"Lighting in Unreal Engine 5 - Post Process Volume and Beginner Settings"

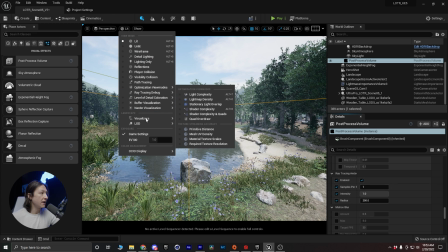(12:10)
And if I want to see that ambient occlusion directly,
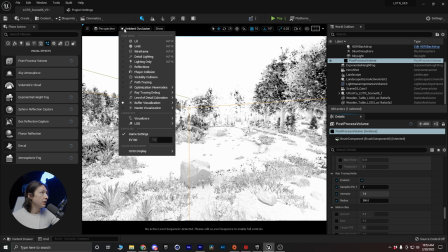(12:16)
I can actually go to my view mode up here,
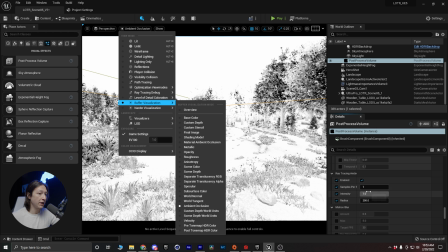(12:22)
buffer visualization, and then ambient occlusion, and then I can start cranking this dial and see what's actually happening.
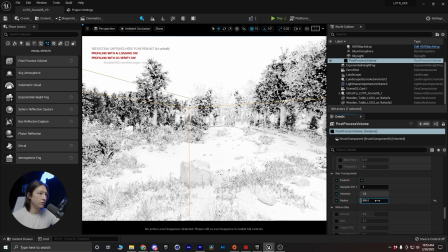(12:28)
Now, if I bring it down to a very low number, it's gonna
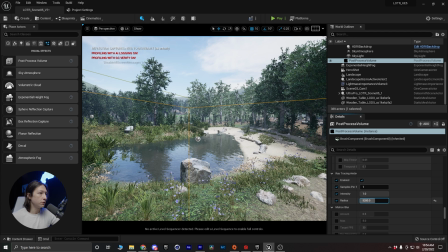(12:34)
sort of brighten it up, or if I bring it to a higher number, it'll darken it down. Now, when it comes to rendering, I generally like to render with motion blur. It makes things feel more cinematic. So I'll generally export in 24 frames. So set this to 24.
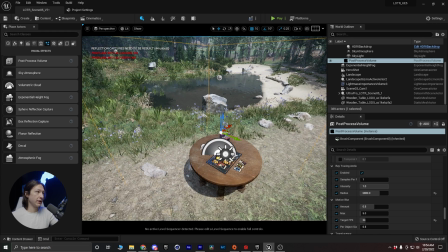(12:52)
And then from here, I can go in and actually look at my main camera and design based on that.
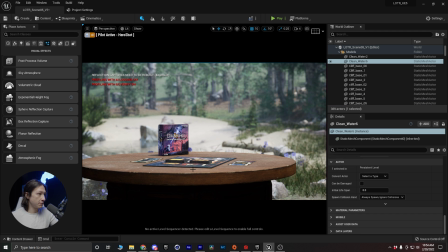(13:00)
Now, if this is the shot I was going for, I would hit G to hide some of my other stuff, bring up my content drawer, and dock in layout. So then I can see what's happening, bring that down, bring my content drawer to the very bottom. Boop.
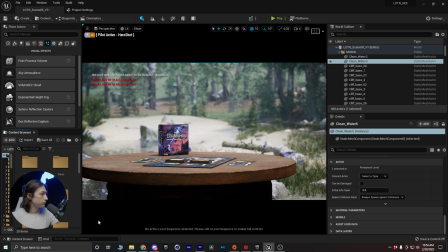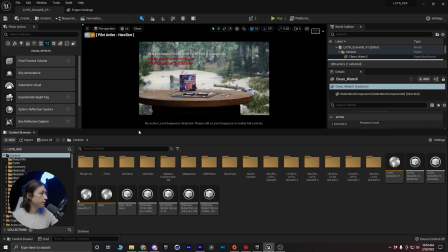(13:24)
Boop. There we go.
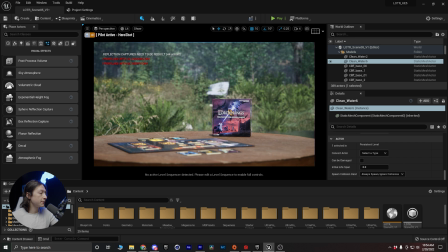(13:28)
And let's just reposition my camera just a little bit to see the box, the game, etc.
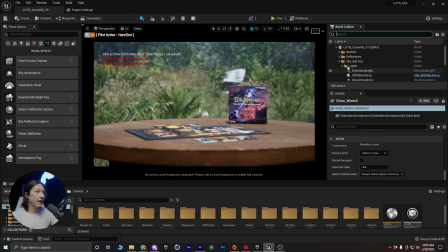(13:40)
Now I'm going to go into my camera, and I'm going to type hero shot, and I'm going to find my focus, and I'm going to pick the box there,
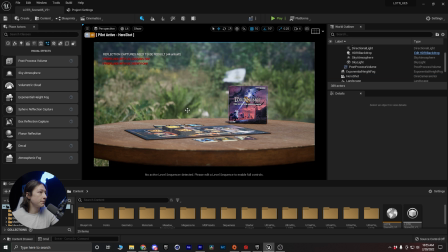(13:57)
and I can see that we're getting some weird shadow effects with the background, but I'm not too concerned about that for this video. Right now, we just want to focus on post-process volume stuff. And the last thing I want to do is I want to go into my
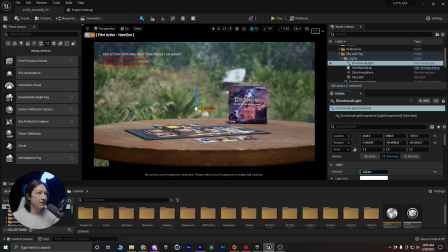(14:13)
directional light and just play with the intensity just a little bit.
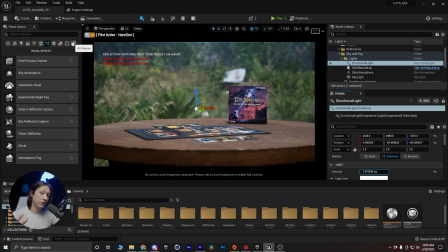(14:18)
I'm going to bring this down, because what I want to do for a sort of cinematic effect, I'm actually going to add a spotlight.
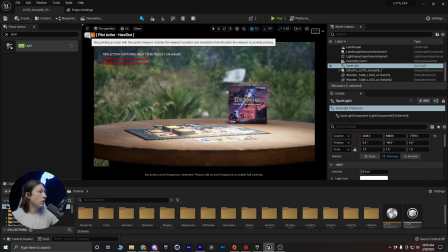(14:27)
And the reason why I'm adding the spotlight is I want to add a little bit of extra sort of help
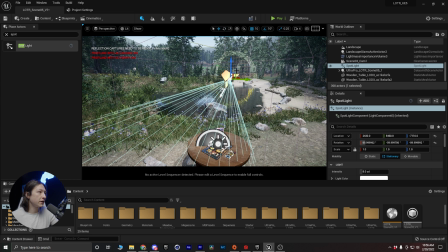(14:35)
contrast with that scene. I'll hit G again to actually show that spotlight, and I'll just position this to be affecting the
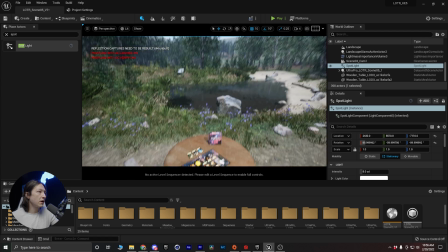(14:46)
scene without overexposing anything else. And
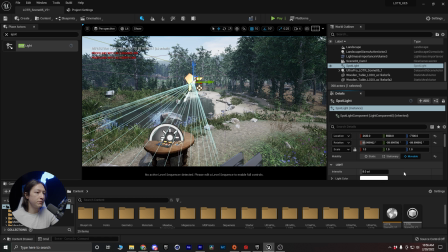(14:54)
set this to movable. Make sure you set your lights to movable if you want them to be in quote unquote real time. I'm gonna actually increase my source radius and my soft source radius.
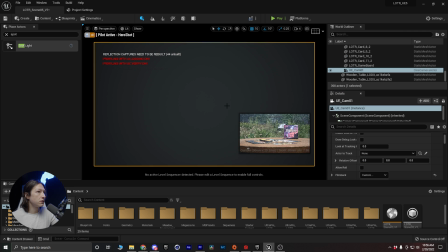(15:04)
And the reason why I'm doing that is it's gonna soften up that shadow.
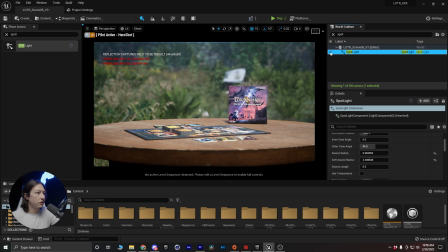(15:11)
So spotlight, if I turn that off, turn that on, it's help brightening up the scene a little bit. And then it is helping the background sort of be further away. On top of that, what I could also do is I could go into my directional light
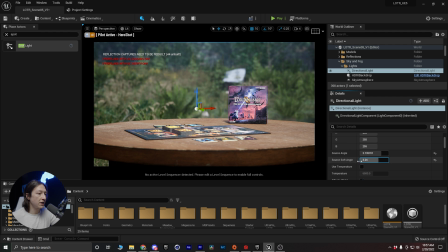(15:31)
and I can change the soft source angle and the volumetric indirect light intensity. And that's gonna help fill in those shadows there. This comes down to what do you think ends up looking best?
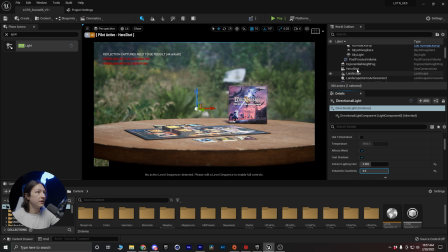(15:46)
And then last thing I want to do is go into my skylight,
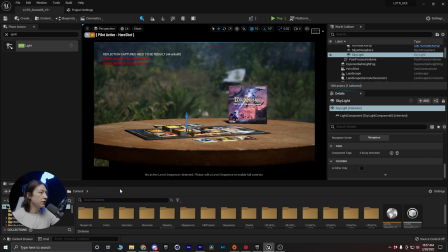(15:56)
recapture, and yeah, I feel like that looks pretty good. It looks a little bit dark and gloomy because I recaptured that skylight. So I'm actually gonna go into that spotlight, drag it into my lights folder, and
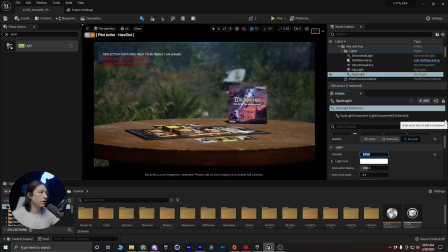(16:15)
bring this down to 4. So it sort of balances out.